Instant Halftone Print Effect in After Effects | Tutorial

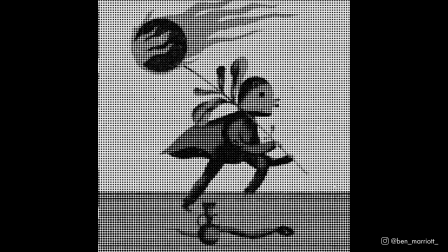0:00 In this video, I'm going to show you how to add a really quick halftone effect to your animation and footage all inside After Effects.
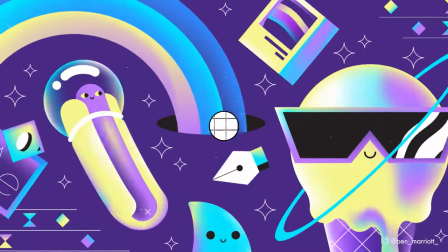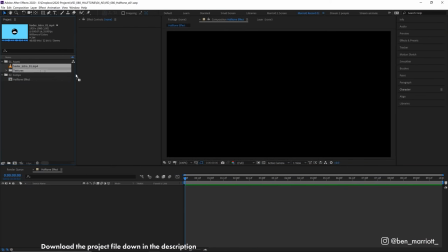0:14 Let's start in an empty comp and drag in the animation that we want to apply the effect to.
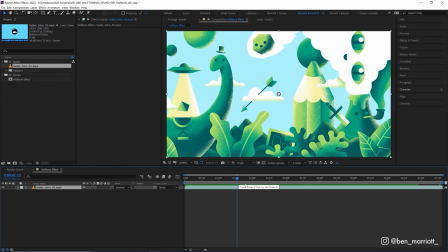0:18 I'm going to be using my YouTube intro sequence, and let's pre-comp that as well and call that animation base.
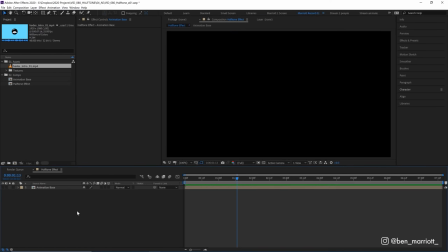0:24 So we can swap out the content for that easily later. And we can actually hide this layer now. And now create a new solid with Control Y, and we need this to be 100% white.
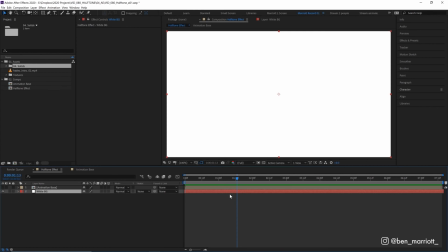0:33 Let's click OK. And we will need this even if our animation already has a white background. Now we need to create a layer with a bunch of dots.
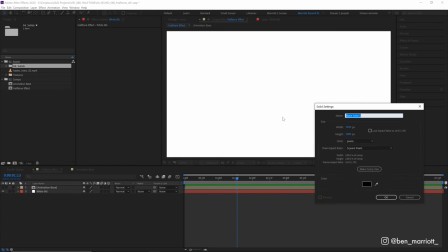0:40 So let's create another solid with Control Y. Let's make this one black and call this one dots because we always label our layers.
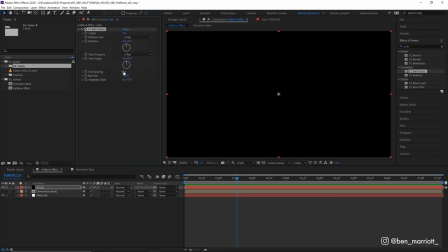0:47 And now let's add the effect CC ball action. Let's set the grid spacing to 4 and the ball size down to 12.
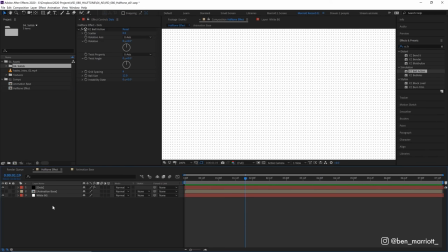0:54 There we are, we have a nice grid of dots. Now let's add a new adjustment layer with Control Alt Y, which is where all the magic's going to happen. And here let's add the effect camera lens blur. At the moment that is just blurring our dots, but let's change the blur map from none. Let's use the layer animation base. And let's select effects and masks as well.
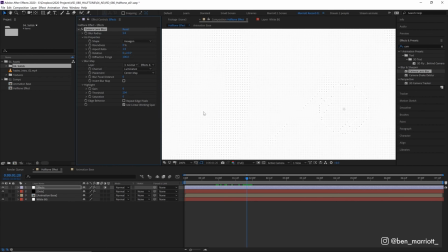1:13 And what this is doing is taking the luminance from our animation layer and applying more blur to the lighter areas. But we want the opposite of that. So let's select invert blur map and that inverts. So now let's flick on our animation base comp so we can see we've got a dinosaur here.
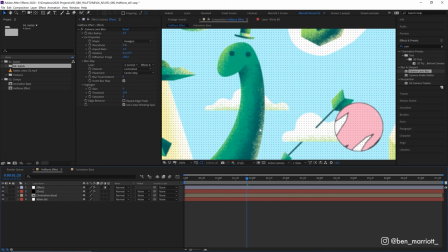1:28 And we can see that the background is much lighter than the dinosaur. And the right of the dinosaur is the darkest part.
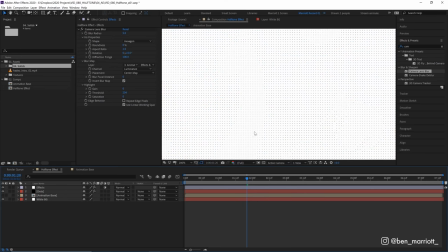1:34 Let's hide that again. And now we can see that it's blurring more the areas that are darker. And when it's blurring our dots, it's increasing the size of them. But that's kind of hard to tell because they get lighter the more they are blurred. So to fix that, we want to add a levels effect. And we really want to crush the blacks. So let's drag this arrow on the left here, way over to the right, until everything is black.
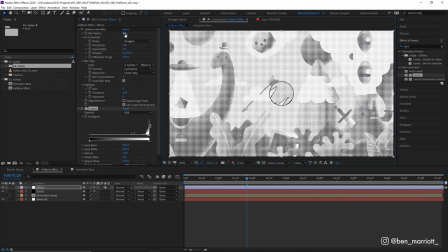1:53 And you can see we're already really close to our halftone effect. Let's increase this blur radius of the camera lens blur up to 6, just to make those darker spots a little darker.
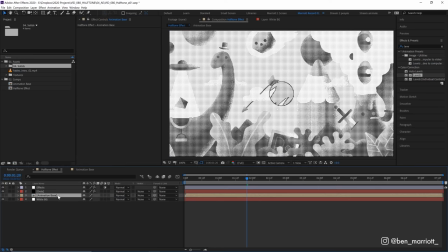2:02 And now let's go and add a few effects to our animation base comp. Let's add a curves effect on there.
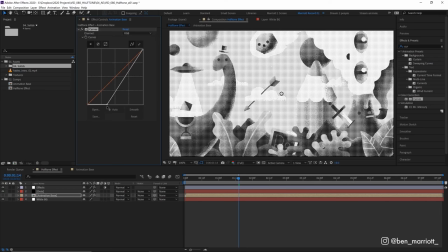2:07 And I'm really gonna darken the shadows by dragging this handle way over to the right so that these dark areas are almost completely black. And you can tweak this curve to get a contrast that you like.
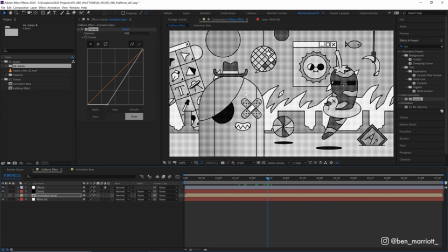2:16 Now, if we go over to a frame where we have strokes in our animation, you can see that these shapes all have outlines and they're being preserved from the camera lens blur trick.
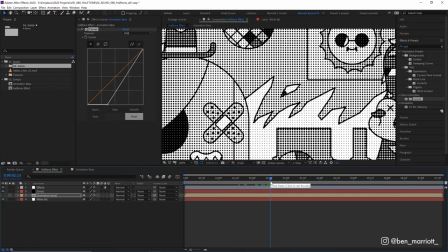2:24 And this is great if you want a more comic book look where you've got clear defined lines and it's only the colored fills that have this halftone effect.
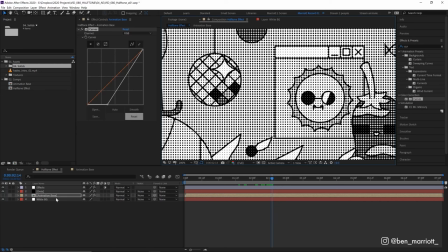2:31 But it can look a bit weird when the lines occur between the dots. So to get rid of that, we can add a Gaussian blur to this animation base layer.
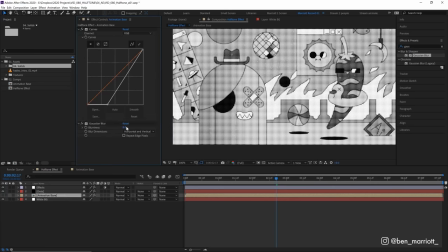2:38 And I think about 5 pixels should be enough. Let's actually go up to 8. And you can see that that just softens these edges.
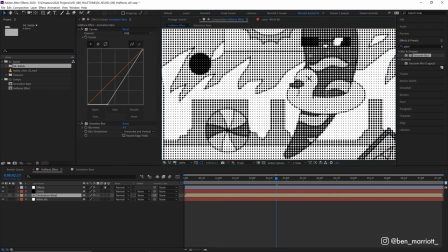2:45 So it doesn't appear like a crisp line. It's having the same halftone effect apply uniformly all over the scene.
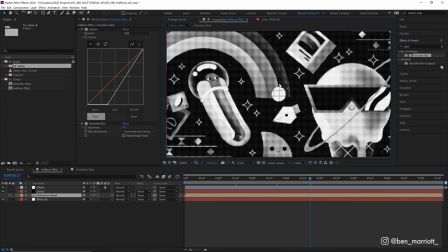2:50 Now, if you want the overall dots to be bigger, we can select our dots layer,
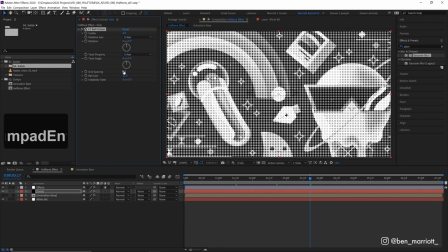2:53 increase the grid spacing on our dots to maybe 6, and then increase the ball size to match, maybe 24.
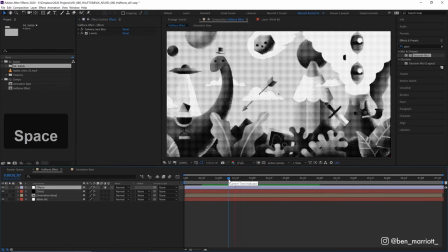2:59 But I think I preferred where we had it. Let's undo that. And I would also like these dots to shift around a little bit as well.
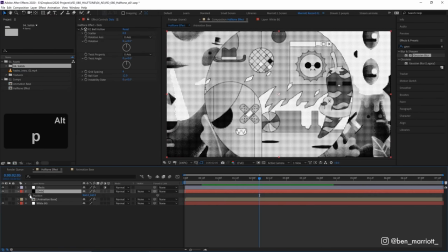3:04 So on our dots layer, I'm going to add a wiggle effect to our position, alt-clicking the stopwatch, and I'll type wiggle 12.3. So it will move randomly 3 pixels 12 times a second.
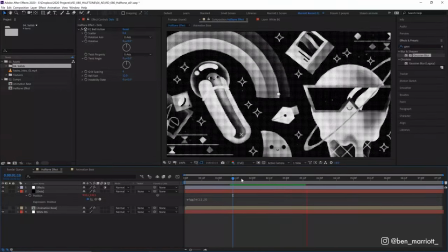3:14 And that just gives a really subtle boiling effect and a bit of texture, as if each frame was individually printed out and scanned back in.
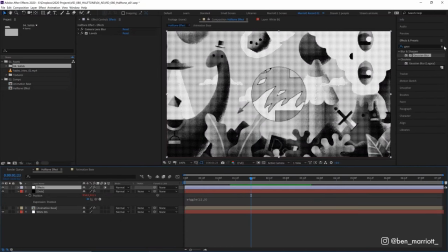3:21 That's maybe a bit too intense happening every frame. So I'm going to add a posterized time effect to our top effects layer and set it to 12.
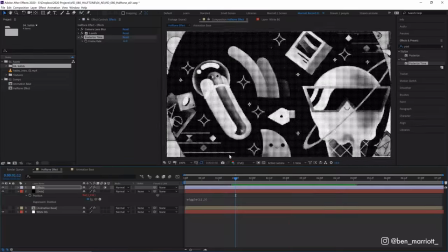3:28 So now the whole thing will play at 12 frames per second and just look a bit more like a stop motion animation.
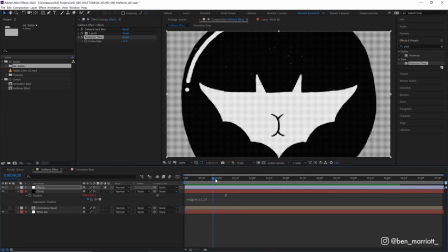3:32 Now you may have noticed that we have a few areas that are pure white that still have dots in them, which wouldn't happen in a real halftone effect, like in our bat here.
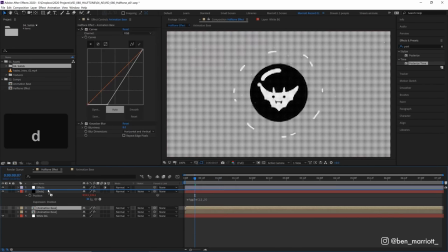3:40 So to fix that, what we can do is duplicate our animation base layer. Let's move it above our dots and let's get rid of these effects and make it visible.
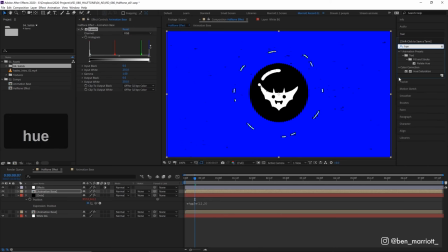3:48 Now let's add a levels effect and a hue and saturation. And let's just reduce the saturation down to grayscale.
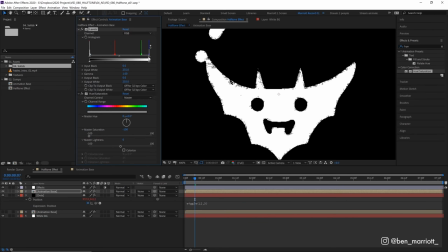3:53 Let's zoom in and we've got all this gray chatter. So let's drag this arrow over to the right to make all of that white.
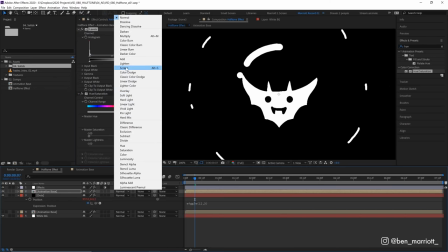3:59 And then let's set the blending mode of this layer to screen. And there we are, we've got our pure whites back.
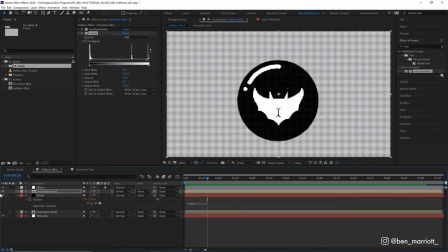4:04 But I think I kind of like the look of it with a few dots still there.